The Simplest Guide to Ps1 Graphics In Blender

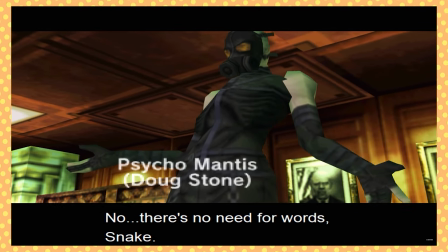Like any other style, the PS1's aesthetic is born of limitation.
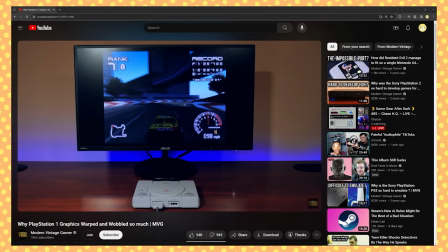The PS1 has a few quirks in the hardware that make it very unique and produce the classic look we all know and love.
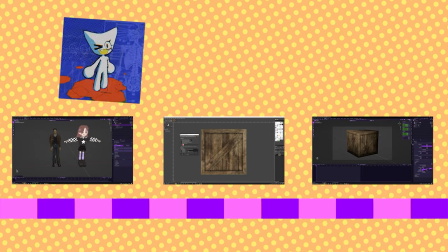I'm gonna run you through everything here step by step, so if you already have models or you just want to composite, feel free to skip around to these sections.
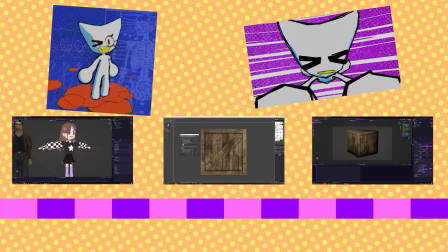But if you're just starting off, I'm going to be making this little crate here,
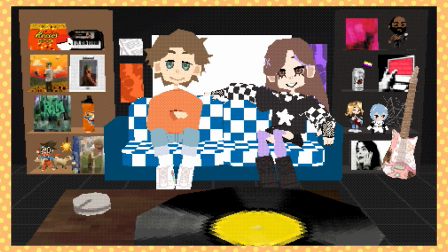as well as running through a small scene I made just to show off the different ways you can stylistically reach with this PS1 hardware look.
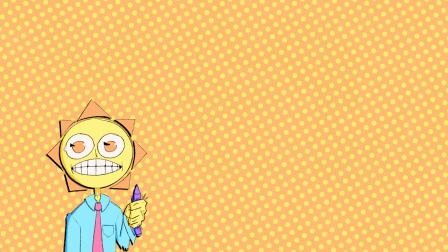Let's begin! Low-poly modeling is probably not as difficult as you think, because in reality,
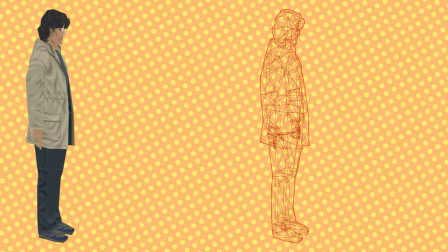what we are doing is making these low-poly models so that our textures can do all the heavy lifting for us, because the PS1 had very,
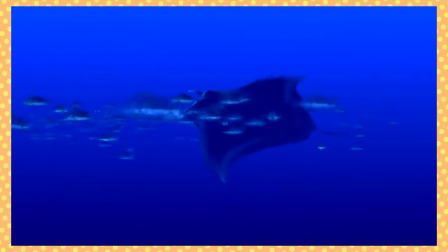very limited hardware, meaning that rendering a bunch of polygons at once was not really a possibility.
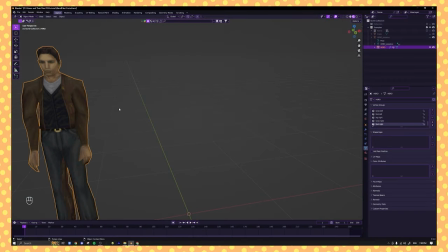So, you can see we have this character here. This is the main character from the original Silent Hill, and he's got quite a bit of detail, you know, he looks pretty good, especially for the time.
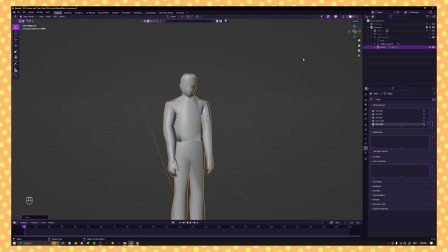But if we come into the non-textured view, yeah, it's kind of a mess.
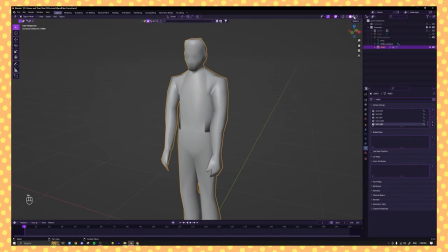If you showed this to your boss as a 3D artist, they would probably kill you. But the texture really brings it all together and makes it look really nice.
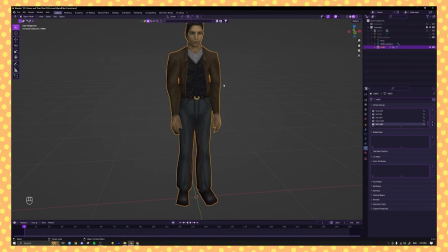So you're basically just going to be modeling entirely for performance. So for example, I have this crate you may model.
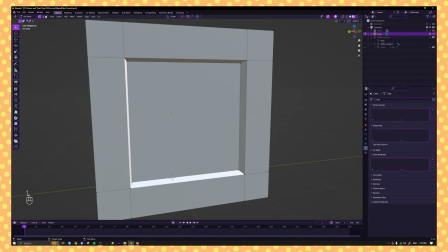If you're making a game, this is probably something you would create as an asset. It's fairly low poly. This would run really well on a game engine, but if we're going for the PS1 style, we want to minimize as much as we can.
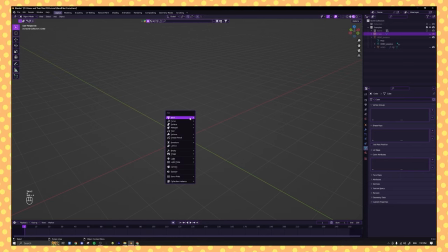So our crate would actually look a little more like this, just a cube,
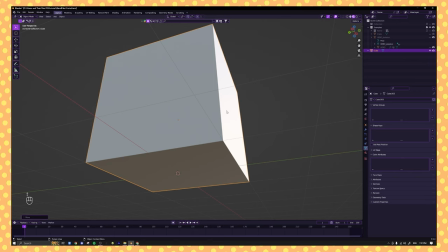because we are going to let the texturing do all that heavy lifting for us.
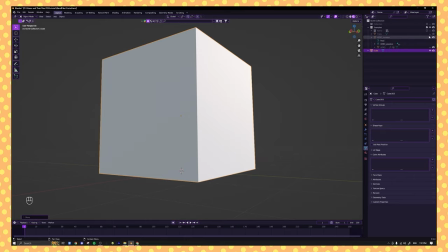We don't need any of this indentation because there's not going to be any actual light hitting our cube.
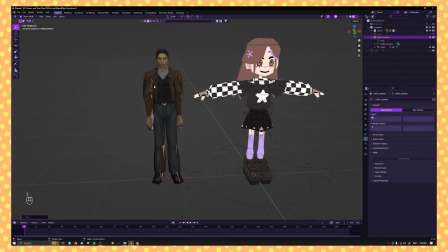It's just going to be the texture. The other thing to focus on is how characters are approached, especially deformation.
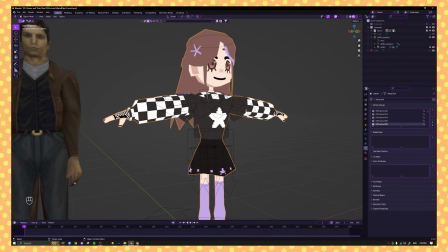Because in a lot of modern models, they will tell you, make sure you add extra geometry to where your arms are going to bend.
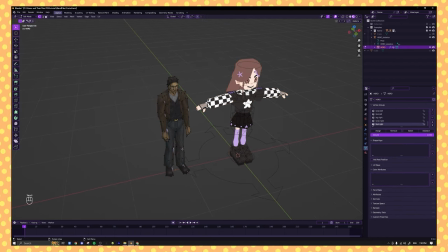But in these older models, we can see that here at the knee, we just have one band.
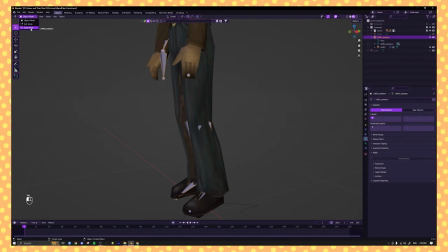So if we were to actually bend this character's leg, we'll bend it up, looks pretty nice. And then we do this and it crushes down. This is not how a human being's body works. But because of the hardware, they couldn't do anything about that.
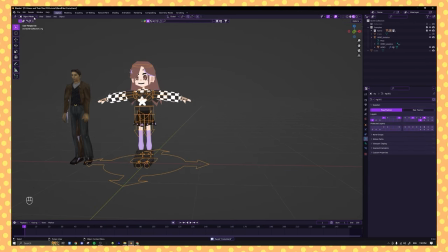So even though I would love it if this model deformed correctly, if I'm going for the PS1 style,
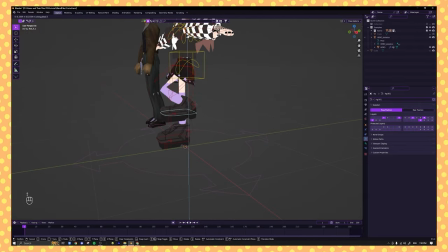if I move her leg up here, you can see that it crushes down into a tiny little toothpick.
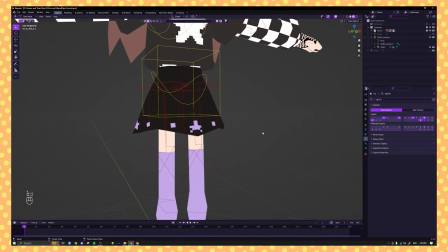And that is completely by intention.
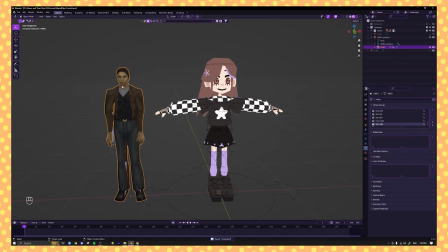I could add edge loops very, very easily, but because this is how the model worked, we are staying completely faithful to the hardware.
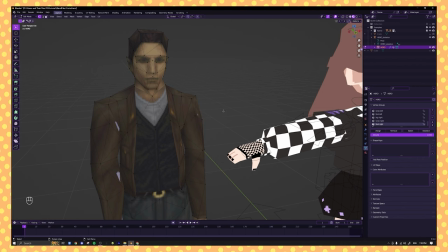And that's going to add authenticity to the render when it finally comes out. I'm going to link in the description where I got this model.
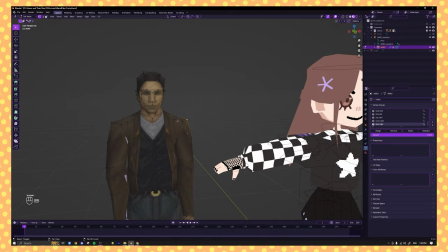It's a website called the Models Resource,
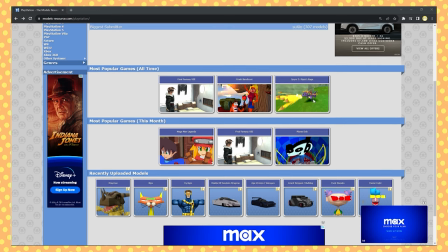and they actually have models from basically any PS1 game just stored in here for you to download, for you to look at.
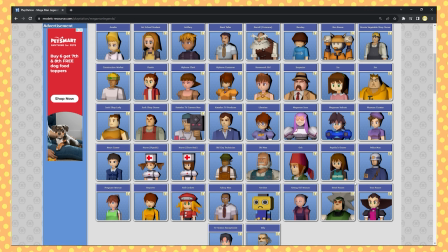You can look at the texture sheets, you can look at the characters, and you can completely see how they work and base your work off of them.
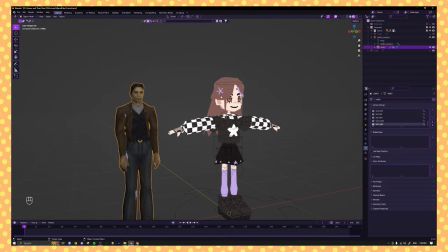But since we have a nice model, let's move on to texturing our beautiful, beautiful crate.
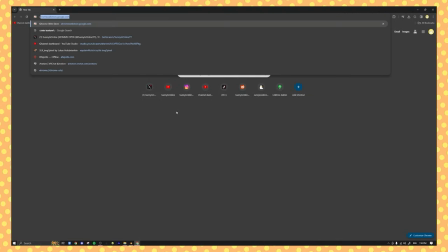So the first thing we're going to do is actually find a crate texture.
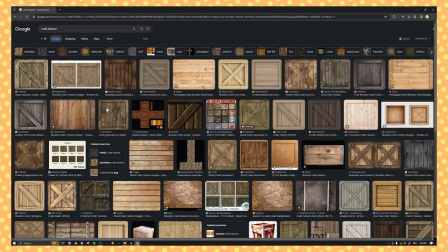So if I look up crate texture, obviously do not go on Google and steal someone else's texture.
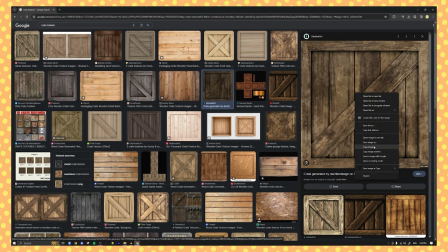If you're making a game, you should make your own. I'm just doing this for tutorial's sake. So we're going to save this crate image. It looks like I've actually already saved this before, which is pretty cool.
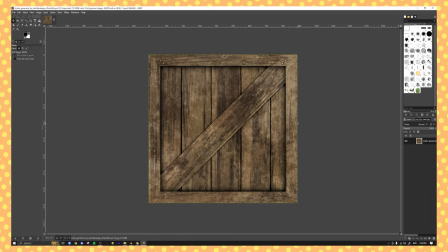And we are going to open up GIMP. So now that we have our crate on here, we are going to first completely downscale this image. So for these older textures, I would recommend sticking around the texture resolution of 120 to 240. So because this is a prop, I'm going to go with a really, really low texture size.
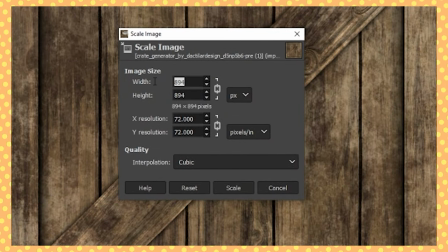So we're going to come to image, come to scale image, and we are going to take the size of our image all the way down to 120 pixels,
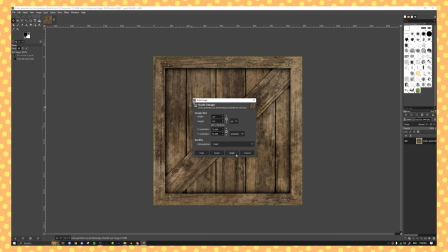which is incredibly small, but since this in an actual game would probably be a background asset, nobody's really gonna notice. So once we get that in and we zoom, you can see that it already looks pretty PSX.
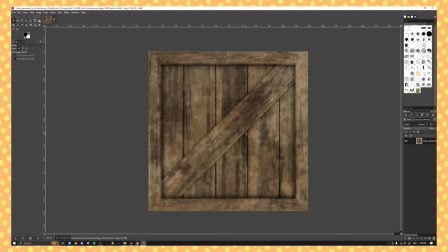This is a very low res image, but there's one more thing we can do to further compress the image that they would also do back in the day.
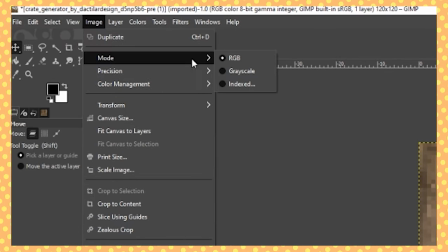And that is coming to image, going to mode, coming to indexed,
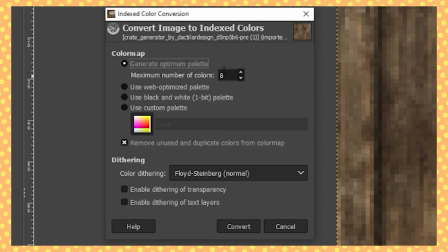and basically just crushing down the amount of colors in the image altogether. Because right now, all of these browns are fading together very nicely, but that takes up a lot of storage. There are a lot of different colors in this image. So what this does is make sure that there are only a maximum of 8 colors in this image.
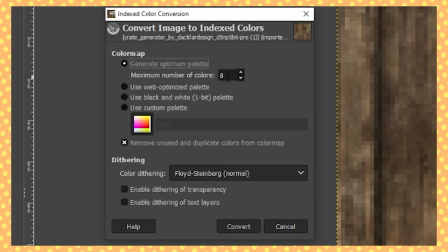For objects with a lot of colors, you can bump this up to around 16, but I would stick to 8, especially if it's a background asset. And we're going to turn on dithering. So this is basically a way of blending different colors together efficiently.
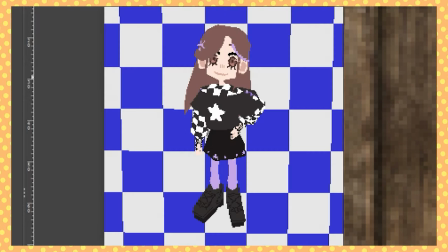So if you have a model that has flat shading, kind of like the Astrid model I was showing you earlier, I would not do dithering.
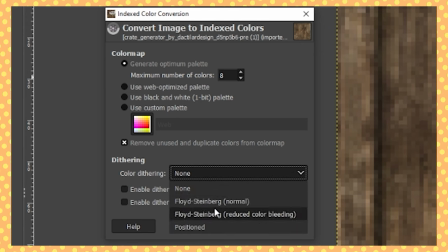I would set this to none because it's going to kind of fuck up the model and add a little bit of like weird speckles, and it doesn't look too great. But for a model like this, if we press convert,
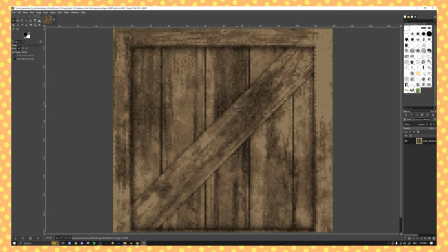you can see that the dithering adds this really nice retro style shading to it that looks just absolutely incredible.
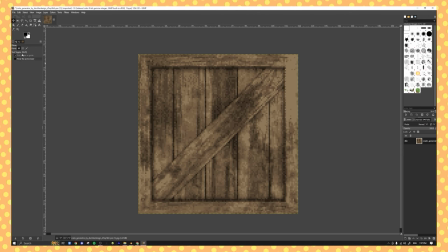I love how this comes out. So now we are going to export as, and we're going to head back over to Blender.
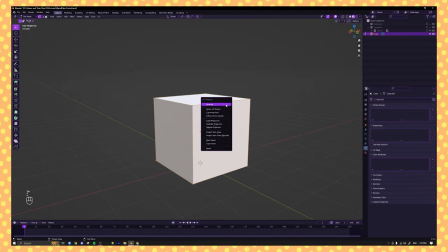So now that we're in Blender, we're going to unwrap this model, not before adding seams on every side, because every side is going to be the same. And then the way we're going to unwrap this is just selecting each side
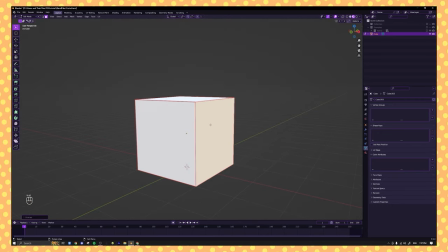and pressing unwrap so that every single side is unwrapped exactly the same.
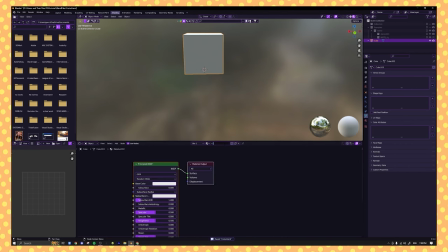So now that we've done that, we're going to come to shading, add a new material, I'll call it crate, and we're going to add an image texture. And we are going to find our crate.
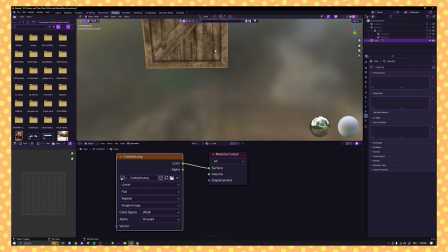So the next thing we'll do is that if you want to go for the N64 style, the N64 would blend together colors kind of like this.
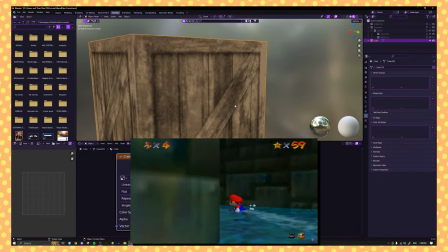That's why a lot of people complain that the N64 looks blurry in some ways, and that is because of this linear option.
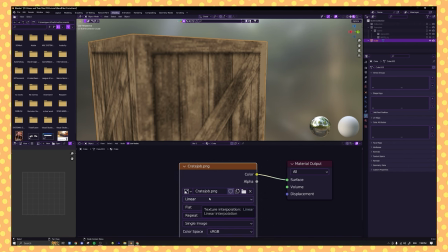Basically, it's just lightly blending all the colors, which looks really good on high-res images, but on this low-res image, it looks kind of muddy. So the PS1 would actually use closest, and there we can see it's a lot crisper, but you can see the pixels a lot better.
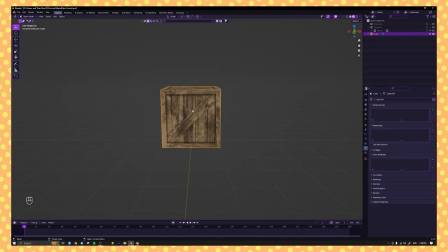Personally, I prefer it for this kind of style, and it looks very nice, but this is not the only texturing technique that they would use back then.
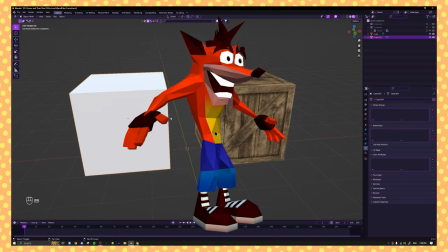So fun fact, Crash Bandicoot was actually not made with an image texture, but rather something called Vertex Colors,
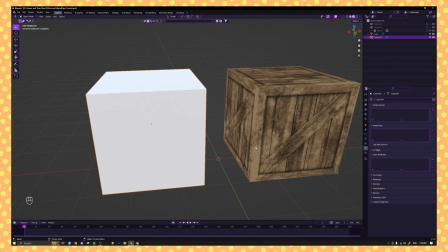which are kind of obsolete nowadays, so doing them in Blender, it feels a little hidden away, but regardless, they're still here.
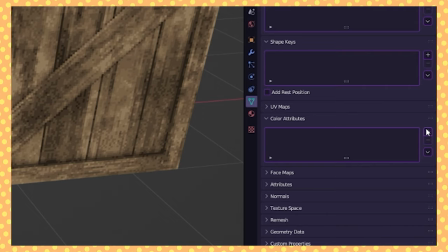So if you want to add a vertex color, you would come over here to color attributes and press plus and press okay, and then come to the shading tab.
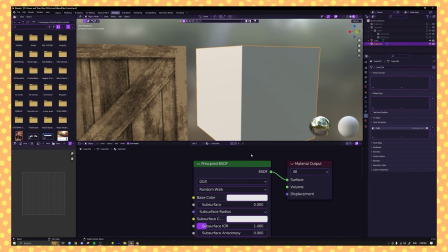We'll add a new material, which we'll call vert color. And you are going to add this node color attribute
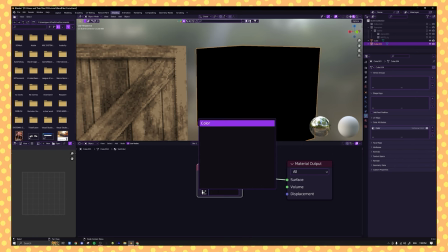and then plug that in and select our one singular vertex color option here.
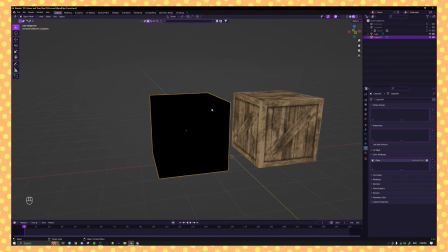So what a vertex color basically is instead of storing an image, it will store a color value in each vertex, and then it will form a gradient between each of the vertices and whatever color they were respectively chosen.
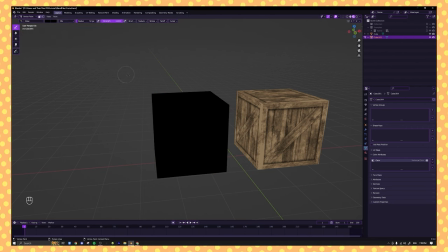So if we come into Vertex Paint up here and we select a color, let's do something a crate would be.
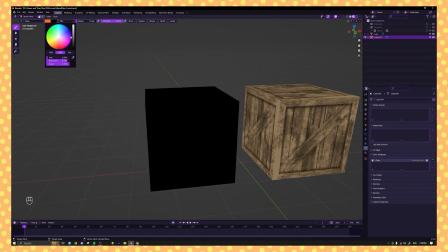Let's do a brown over here. Let's do orange. There we go.
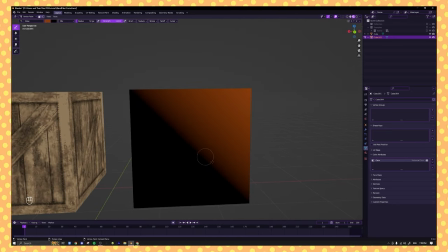You can see that as I color in, it's forming a very smooth gradient between the colors of each corner.
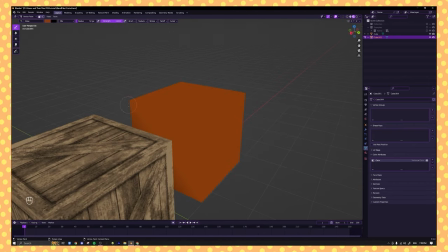And this is using a lot less storage than an image texture would use.
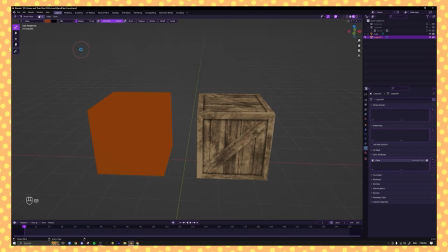So if you want to take that approach to modeling your character and texturing them, you absolutely can.
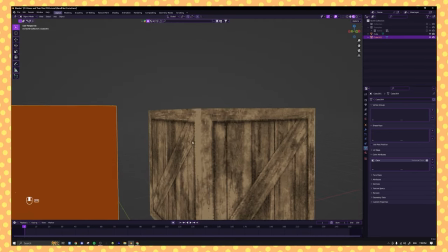You just have to take it into account when you're modeling them, because then you might end up having weird gradients that look kind of silly.
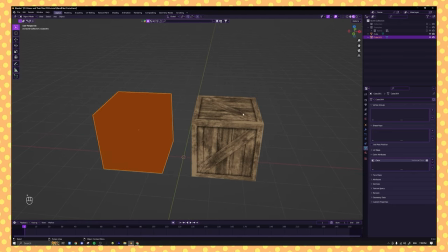But the most important thing we can do with this is we can actually fake lighting.
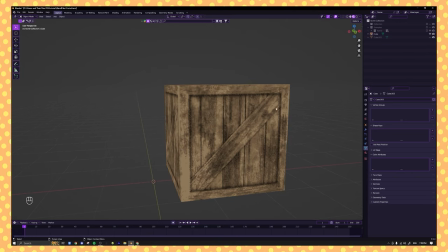Lighting is very, very intense on the PS1 console, so a lot of games opted to just not use it altogether and fake it using vertex colors.
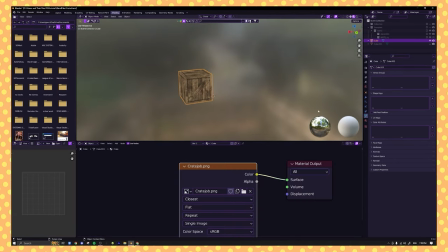And the way we can do that is come into the shading tab. We're gonna add a new color attribute to this object.